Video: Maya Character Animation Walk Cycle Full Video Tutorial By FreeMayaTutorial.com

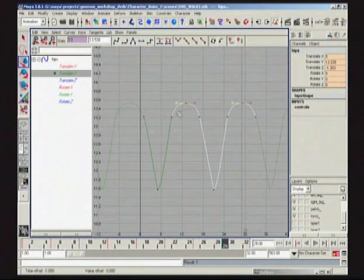And now, because I'm working with weighted tangency, I can allow myself to have nicer spacing through here
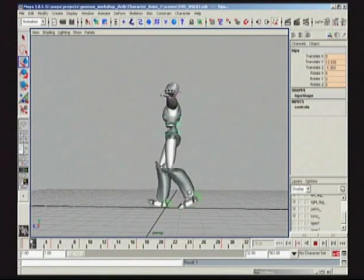and go in and now just sort of do a quick scrub to get a feel for how I've done with this. And again, I haven't done anything as far as check the plumb line. I've just kind of worked on the up and down. But what I like to do is I now like to go take a look, go in side view,
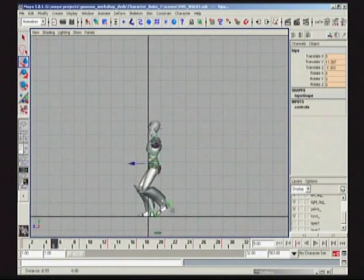take a look at this plumb line and say, okay, how does that character feel that he's caught himself? And to me, my personal opinion is that he feels right now, in this first rough pass that we've done, I feel like the character's plumb line is a little bit too far backwards. So, let's again revert back to the graph editor.
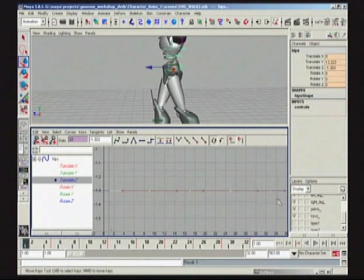And let's grab this whole thing, this whole curve, because I'm never going to change the plumb line. Also, sometimes what I tell my students to do is I just blow away every single key except for frame 1, and I really just basically fine-tune this plumb line.
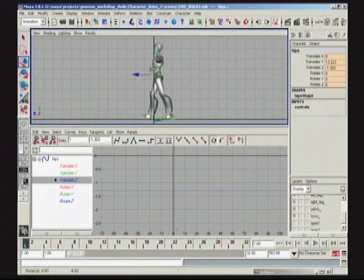I'm going to go into my side view here. And I'm going to do it actually on the down position, which is frame number 5. Although I'm grabbing key number 1, because there's no other influence, it will still just directly affect what's happening at frame 5. So let's just sort of slightly bring this guy forward and see how we feel here.
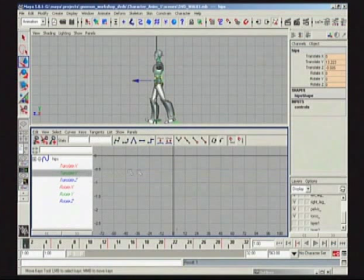And how are we looking here for our contact position, which is not too bad, but let's also raise up the contact ever so slightly here. See how we're doing. Now we're pretty much getting that straight leg that we're looking for.
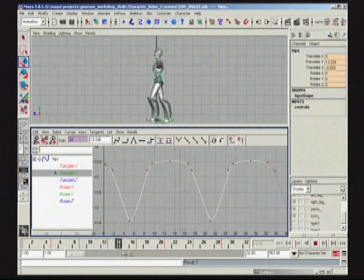So I've got real hang time on this particular walk cycle, and then he sort of pops down, which will probably give it a nice feeling. Also, if I wanted to, I could keep him lower on the ground. I could pop in another key, or again, I could just free weight the tangency on this side here.
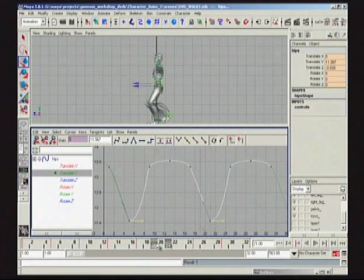Just sort of go for it. This could be a particularly strange feel.
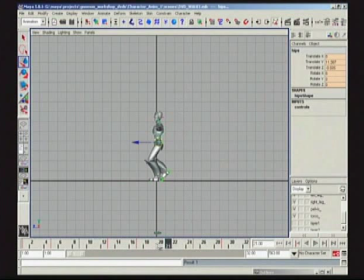But it might feel kind of, this guy's just sort of chugging along. And depending on how your graphics card is, sometimes you can just do a play blast here. But what you'll see here, because it's not playing back at proper time, it's still really hard to get a feel for the up and down. So I do encourage you to do an F check. And this is probably a great time to do an F check.
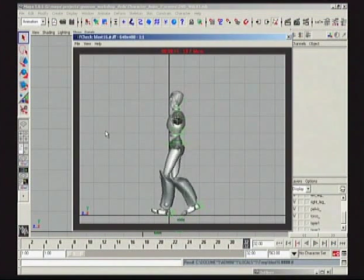So what we have here is basically our first attempt at up and down, setting plumb line, hopefully having some fun in the process now that we clearly have something that's moving right along through the motion, doing exactly what it needs to be doing at this point.
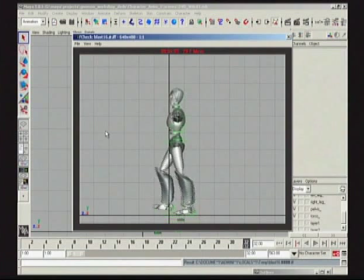Because we haven't done any overlap, all we've basically done is the major catch in the basic mechanics of the stride and mid-stride up and down position. So let's start doing some more fun stuff with this particular scene. Let's try to see, can we articulate the spine a little bit more to give some variance.
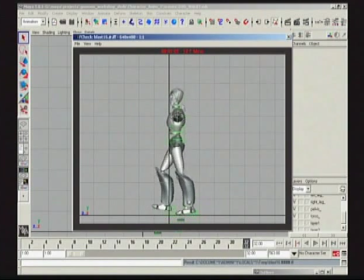We kind of had this broomstick up the rear here feeling very straight. So let's start breaking this guy up a little bit and think about what leads what. How do we do overlap? Now that we're pretty satisfied with our up and down position, how do we now have things pivoting off these positions?
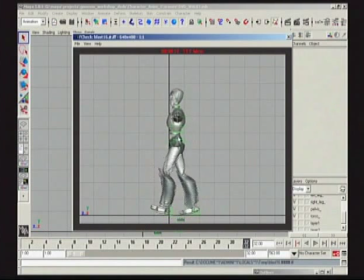How do we have things delay once the down positions hit? How many frames afterwards should we have, say, the thorax go? How do the lumbars move? What sort of curves do we want to put in the lumbar? Do we want to put in different types of curves through the thorax to give a feeling of its different weight?
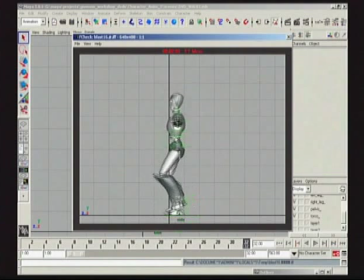Maybe it's a different piece of metal. Maybe these things are like kind of magnets that are sort of hovering this guy together. Maybe his neck is going to hit a little softer than his head will. So we're going to explore all those things and hopefully have some fun in the process.
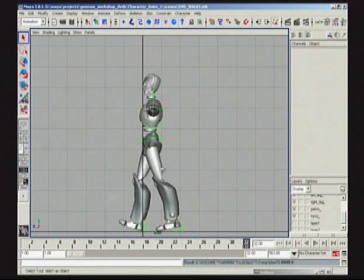So, go to my perspective view.
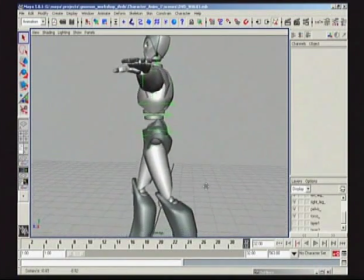Now what you could do is you could do out of the gate a multi-select. Set my select tool here.